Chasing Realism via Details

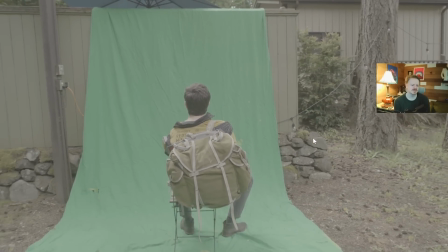33:04 And we got this shot here. I filmed it on my Sony a7S III, which isn't really the best camera for green screen work because of the bit depth and all of that.
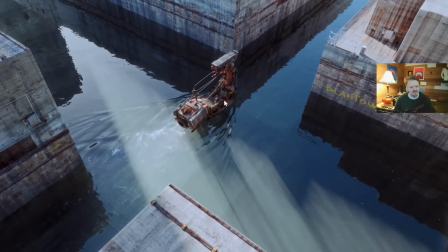33:12 But I was able to key this out, and I dropped him into this scene right here because I already had the water and everything all set up. So I just used the other shot as the starting point and kind of tried to match.
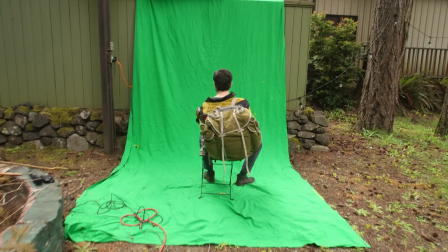33:22 We had this overcast but kind of directional sunlight coming in, and so I was trying to imply that with like light bouncing off of stuff and kind of hitting him.
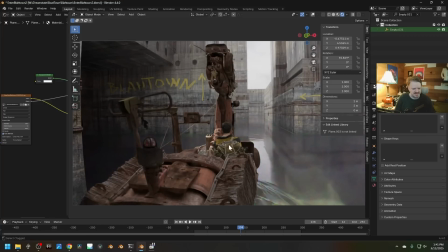33:30 I think I need to give it a little bit more love though. Also, he's I think a little bit too dark. It's funny, you can look at something for a long time. Like that's twice as bright and that still kind of looks okay. What if we go to like 0.3? Well, now that's getting a little bit too bright, but it's also crazy because here,
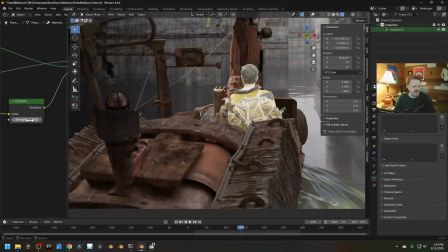33:45 if it comes in an emission of 1, this does not look linear I mean, none of this really looks linear until you start getting it really dark. This still looks like it's log or something, but I do think it actually is linear, and you just kind of have to trust the process a little bit.
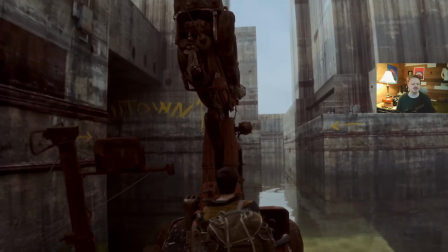33:58 That said, this is my test render from last night, which I like to do as early as possible, just so 1, I can drop it in the edit and kind of see how it feels,
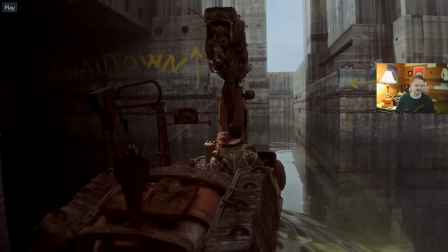34:06 but 2, just so I can make a laundry list of things I really need to tackle. And unfortunately on this shot, it's a bunch of things.
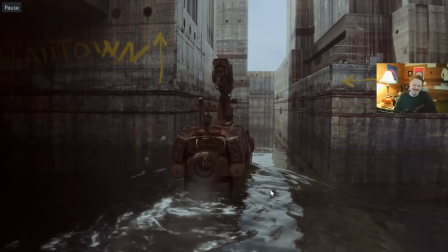34:14 The water, I thought I had... The water's simultaneously like, oh, look at that.
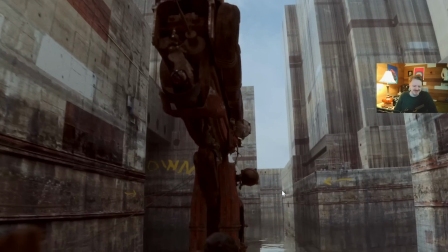34:19 And also like, I don't believe that for a second, you know?
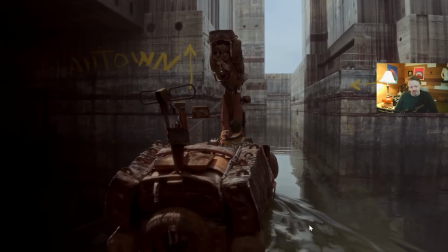34:22 I did subdivide the whole thing right before simulating it one more time, which I thought would kind of give me these crisp little ripples.
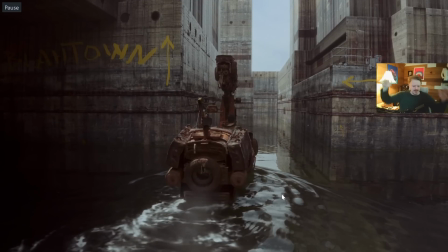34:29 You can see right now it just kind of has this like smoothed out molasses feeling. So I want to tackle that. I'm just going to go through kind of my list of like things I'm noticing that I know I'm going to want to work on here.
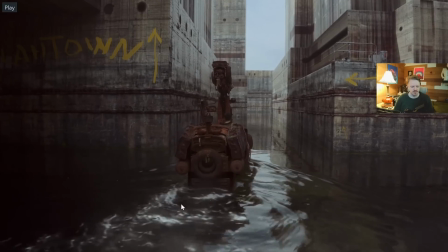34:40 I'm going to still be shooting better high res. I think some really high res foam kind of churning in the background, as opposed to like, you can see the compression in this stuff,
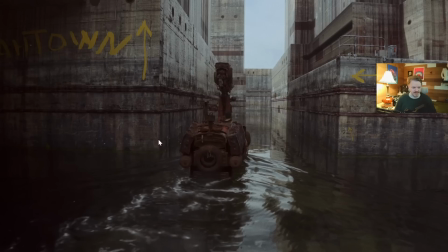34:49 will go a long ways into like adding a little bit more reality to the water. Right now everything is just, this is low res. The actual simulation itself is a little bit too smoothed out. I need something sharp. I need some piece of foam or something that has some actual fidelity to it to sell the whole thing.
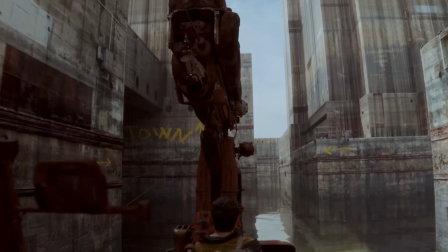35:05 I do like the feeling, this bit here of like just seeing these big cement shapes and the boat entering into it and all of that.
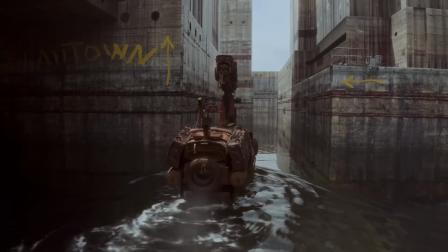35:13 I like this and the feeling of like being in this labyrinth.
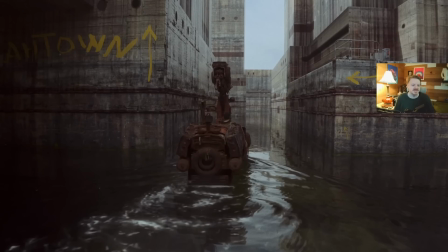35:18 I'm trying to establish from the beginning that like without a map this place gets really complicated, so that part works really good. I also, maybe I went overboard, but I added a unifying rust pass like we've talked about in the past to all of this stuff to bring it all together.
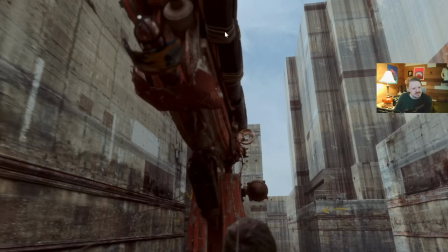35:32 You can see on the very first frame, this is the before, where it's just, you can see the ropes and the tire and this and that, and it's all of these different assets.
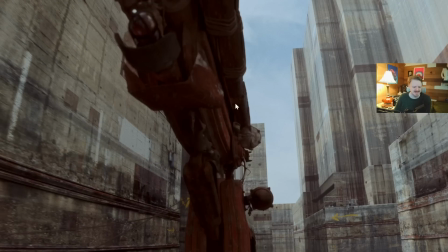35:41 And then on the next frame it kind of pushes them all to just kind of be this muddy brown. Again, I'm doing it a little bit too far in certain things. Like I've got this kind of spring piston here that once it gets the gunk, all of that detail just disappears, and so I have to give everything a little bit more attention.
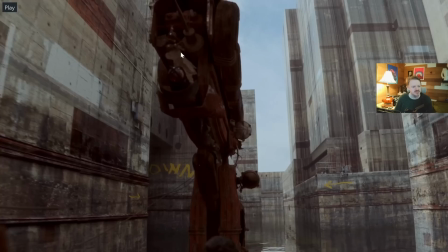35:55 But look at how much this piece of plastic here is doing.
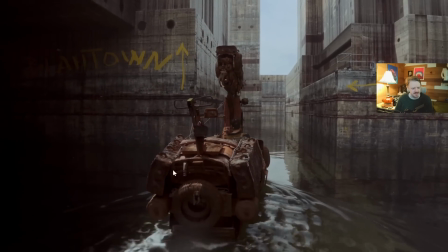35:58 That's selling this whole area up here, and like I've got more, you know, dangling here and from the back, and that's doing a ton.
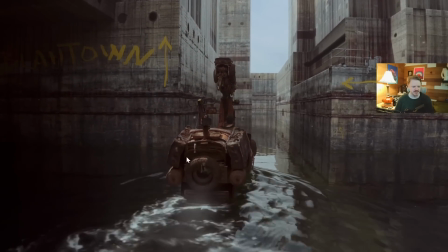36:07 The pieces of dust going by, in general, I like them. Like these little bits over here are good, but these ones that go right in front of the camera are like very blobby and distracting.
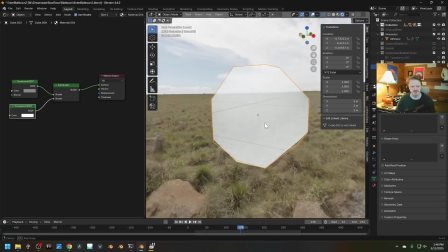36:16 We could, here's my dust particle here.
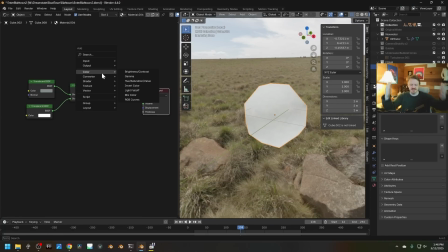36:19 We can use a mix shader and actually have it disappear once it reaches a certain, you know, fade out when it gets close to the camera. Here, let's do a mix shader. I haven't done this in a very long time, but here we'll mix the original particle with the transparent shader again, and this one will be governed by, what is it, camera data?
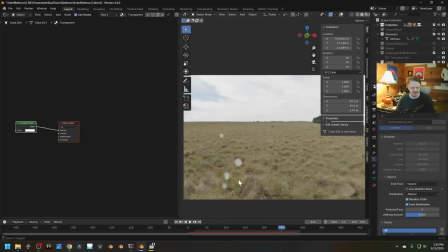36:37 Let's try distance. And right now this is doing the opposite because it means we can only see things when they're less than a meter away.
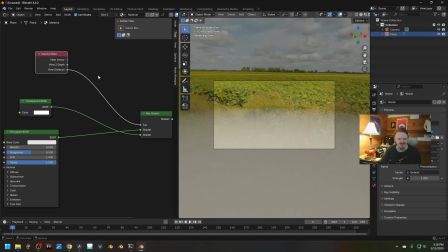36:43 But if we go into here and go color, and future Ian stepping in here because past Ian was not being very smart, it's literally outputting the distance just as a value in meters.
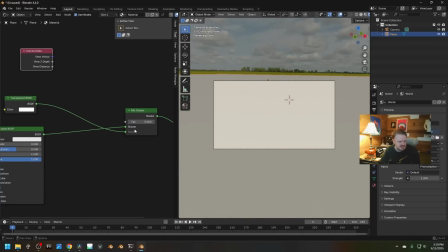36:52 And if you look at the factor here, when it's 0, it's using the first input. When it's 1, it's using the second. And so when it's at 0 meters, we want it to be transparent.
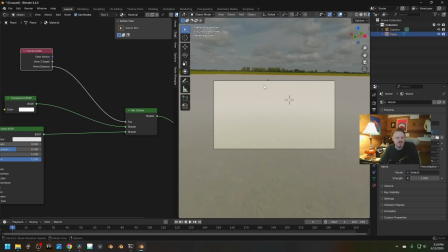37:01 So I'm going to just swap the inputs, and then everything will just start fading out once it gets closer than a meter to the camera.
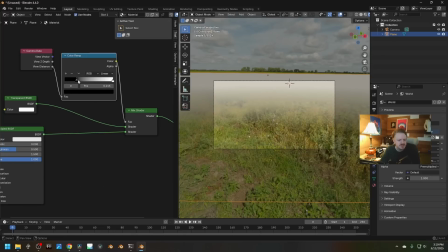37:07 And if we want, we can, you know, make it a little sharper, maybe crunch it up so it's like completely gone by half a meter from the camera.
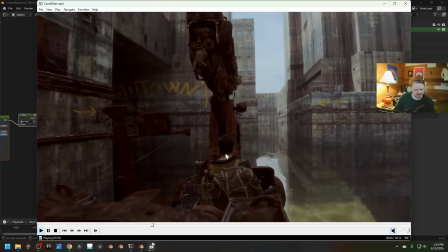37:13 But yeah, that's all you got to do. And also, frustratingly, it looks like there's a little jitter. He's kind of popping around a little bit, especially when we're up close.
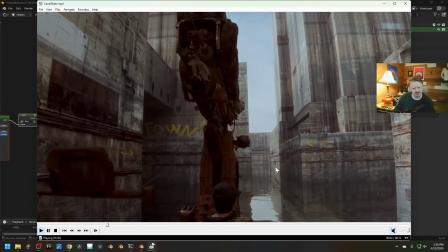37:21 That could be due to a bad motion track.
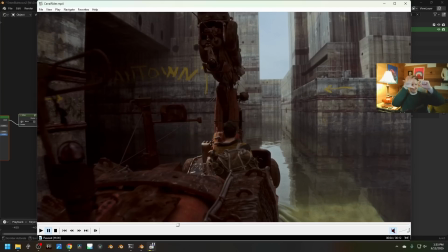37:25 That could be due to the fact that I have another smoother camera going parallel that like isn't moving in the exact same way, though normally that doesn't matter too much.
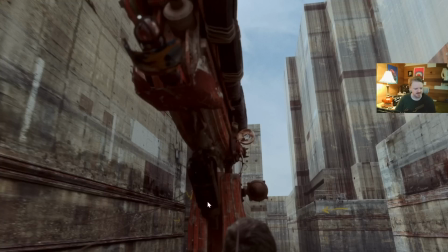37:32 So I'll figure that out, and I think I'll just model some actual mechanisms, like places where, you know, this stuff all mounts and everything.
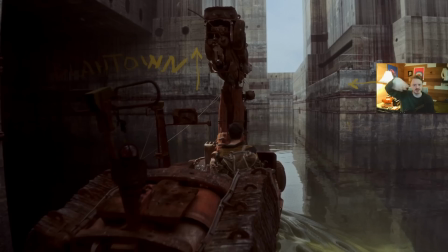37:39 And then I would love to, obviously, add some sort of actual rigid body simulation on top of this just to really sell the swaying motion.
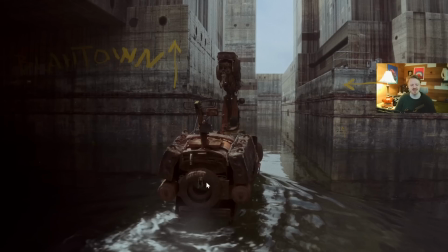37:48 Some warning label or like, you know, a boat license plate. And let's just do it. I just modeled this stuff up right here.
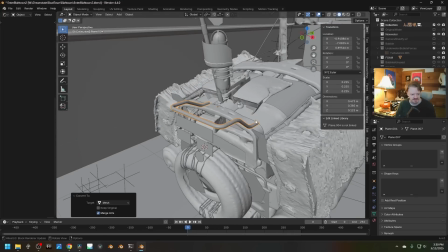37:53 We'll do it with rigid body physics. Let's make sure everything is converted to a mesh and we've applied the scale to everything.
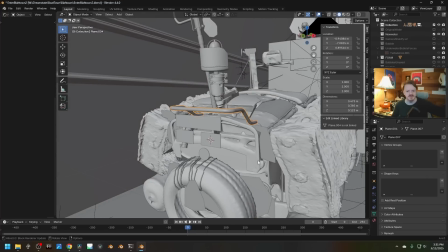38:01 If you want more in depth, go watch one of the other rigid body tutorials I did this year. But yeah, F3, add passive, because we want it to be part of the simulation but not actually moving,
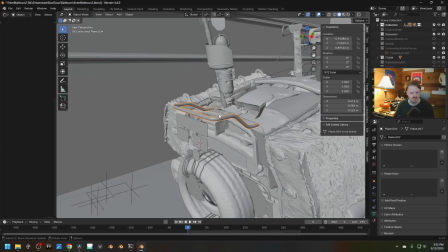38:10 and we can also parent this to the ship, and we want to use this motion. So I'm also, under the rigid body physics settings here, going to check animated.
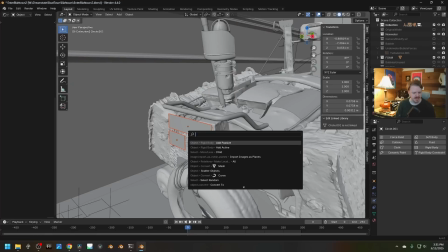38:18 I'm going to set all of these objects to active, and then if we hit play, they'll fall right to the ground.
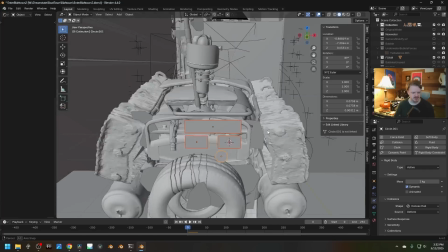38:25 That's perfect. So we just want to attach these.
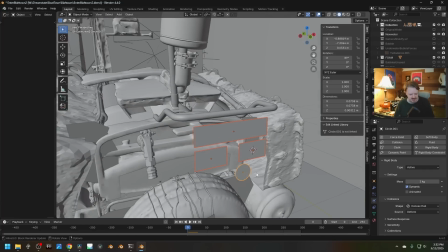38:27 Rigid body simulations don't really like it when things are small, and these objects are pretty small and they're also very thin, so we'll see how this works.
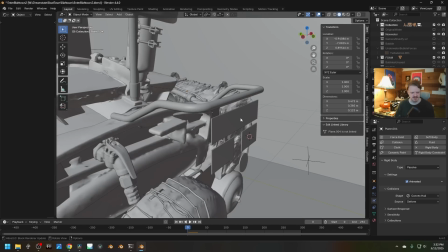38:35 But first, let's attach this one to this. I'm just going to select that and hit F3 connect, and I think we're going to add little strings here, and so let's kind of serve as a hinge.
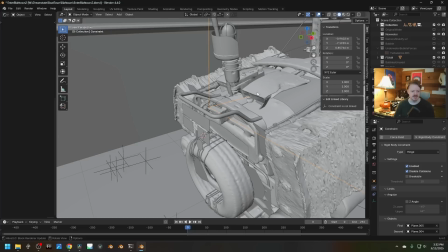38:45 So let's change this to hinge. And this is our constraint, which will serve as the hinge.
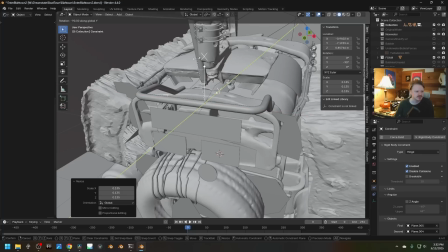38:50 The hinge is the only constraint that uses the z-axis for some reason, so let's rotate this 90 degrees and put it where we want the hinge point to be.
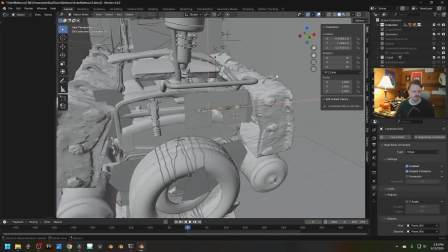38:58 Gonna do the same thing with this one and these ones.
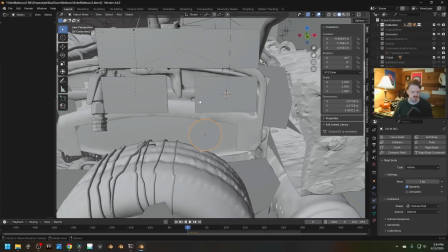39:05 And this one I kind of want to twirl as if it's like on the end of a string or something. And so I'm going to use a connect. I'm going to use a point constraint. And all that does is constrain the distance, basically. And maybe I'll even start it a little bit offset, so when the simulation starts, it's already swinging a little bit.
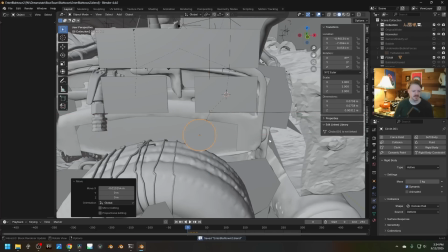39:22 Yeah, we'll move this all the way over to here. And if we're lucky, when I hit play, it'll all just work.
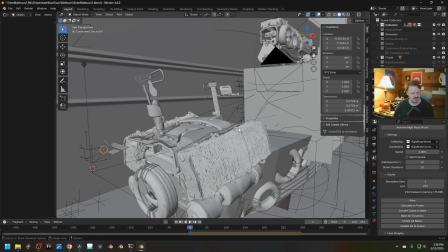39:31 And for whatever reason, it doesn't really start until frame 3. So I might start the simulation at like frame -20.
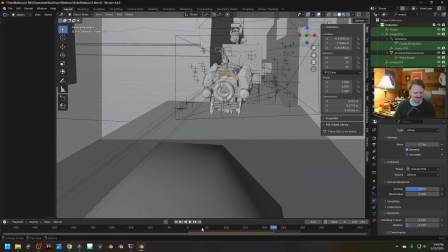39:38 And it doesn't want to stop swinging around like crazy. But the big thing is, if you want to attach rigid body stuff to something that's already animated,
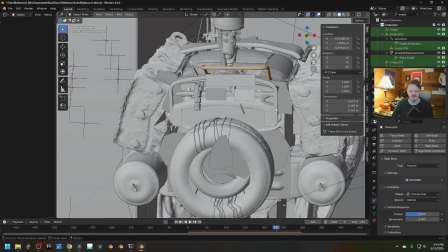39:45 doing this technique where you're using a passive object that's animated and parented to it is kind of your way of linking the two things.
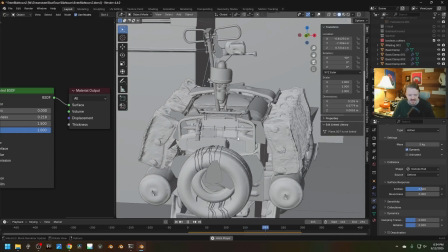39:53 And I kept messing around a little bit. It turns out increasing the mass of each one of these plates gave a more steadier result.
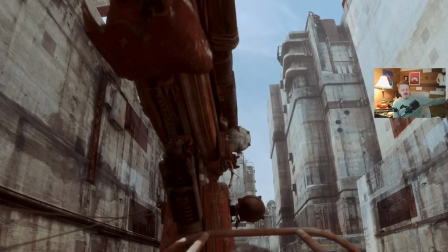39:59 So that's nice. And just to finish this video up, I went through and I kind of did most of that stuff I was talking about. Modeled all these new mechanisms here.
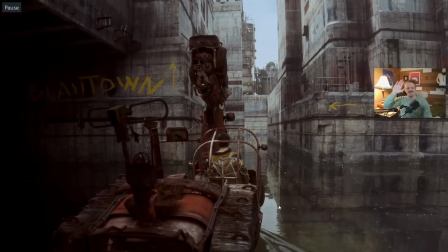40:06 I added this kind of roll cage thing around him, just kind of because he felt like he was on a card, and so anything I could do to sandwich him in the scene. Oh, and guess why the motion track wasn't working? It's because I'd stabilized it in Resolve, and I'd exported all of my tracking plates and keyed plates with stabilization,
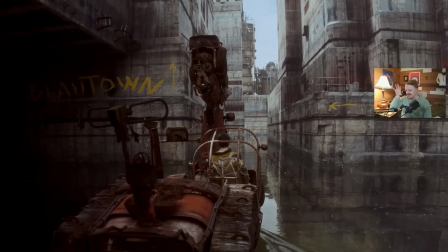40:23 which is doing this kind of digital warping, which is why I could get all the tracking points on one side of the shot to kind of work, or the other, but like, yeah, so the moment I fixed that, everything just worked. Excellent.
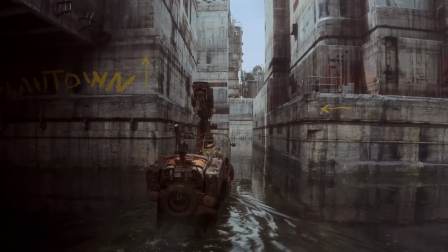40:33 Yeah, I like these little swinging plates on the back. That adds quite a bit. And I'm getting much happier with the water.
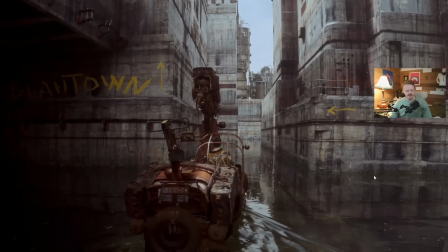40:39 I never really figured out how to get a better a dynamic paint solution for the waves,
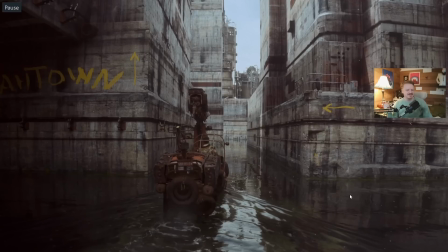40:45 but the Voronoi texture we tried at the beginning of the video finally ended up being useful. I'm using it just kind of localized over this wake part to add just kind of little wavelet stuff on top of it to add a little bit more fidelity and kind of resolution to the simulation.
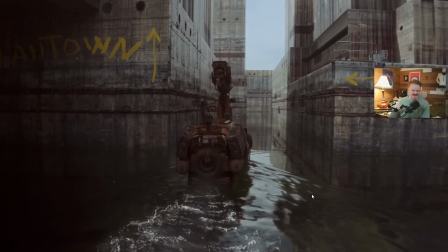41:00 I spent a whole afternoon just doing all of these tests, tweaking settings of the dynamic paint. I think it's a glitch in the simulation.
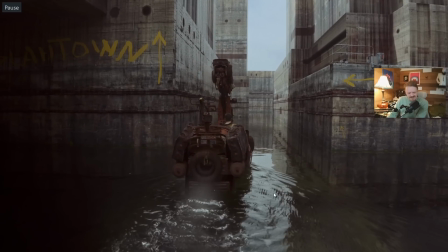41:07 Like it's not actually good, but these little high frequency kind of rivulet things mixed in there, I thought added a lot of realism to it. So that's why I added the Voronoi on top of that to kind of try to emulate that a little bit.
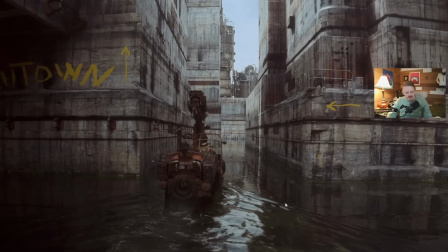41:20 Also, I modeled little bubbles.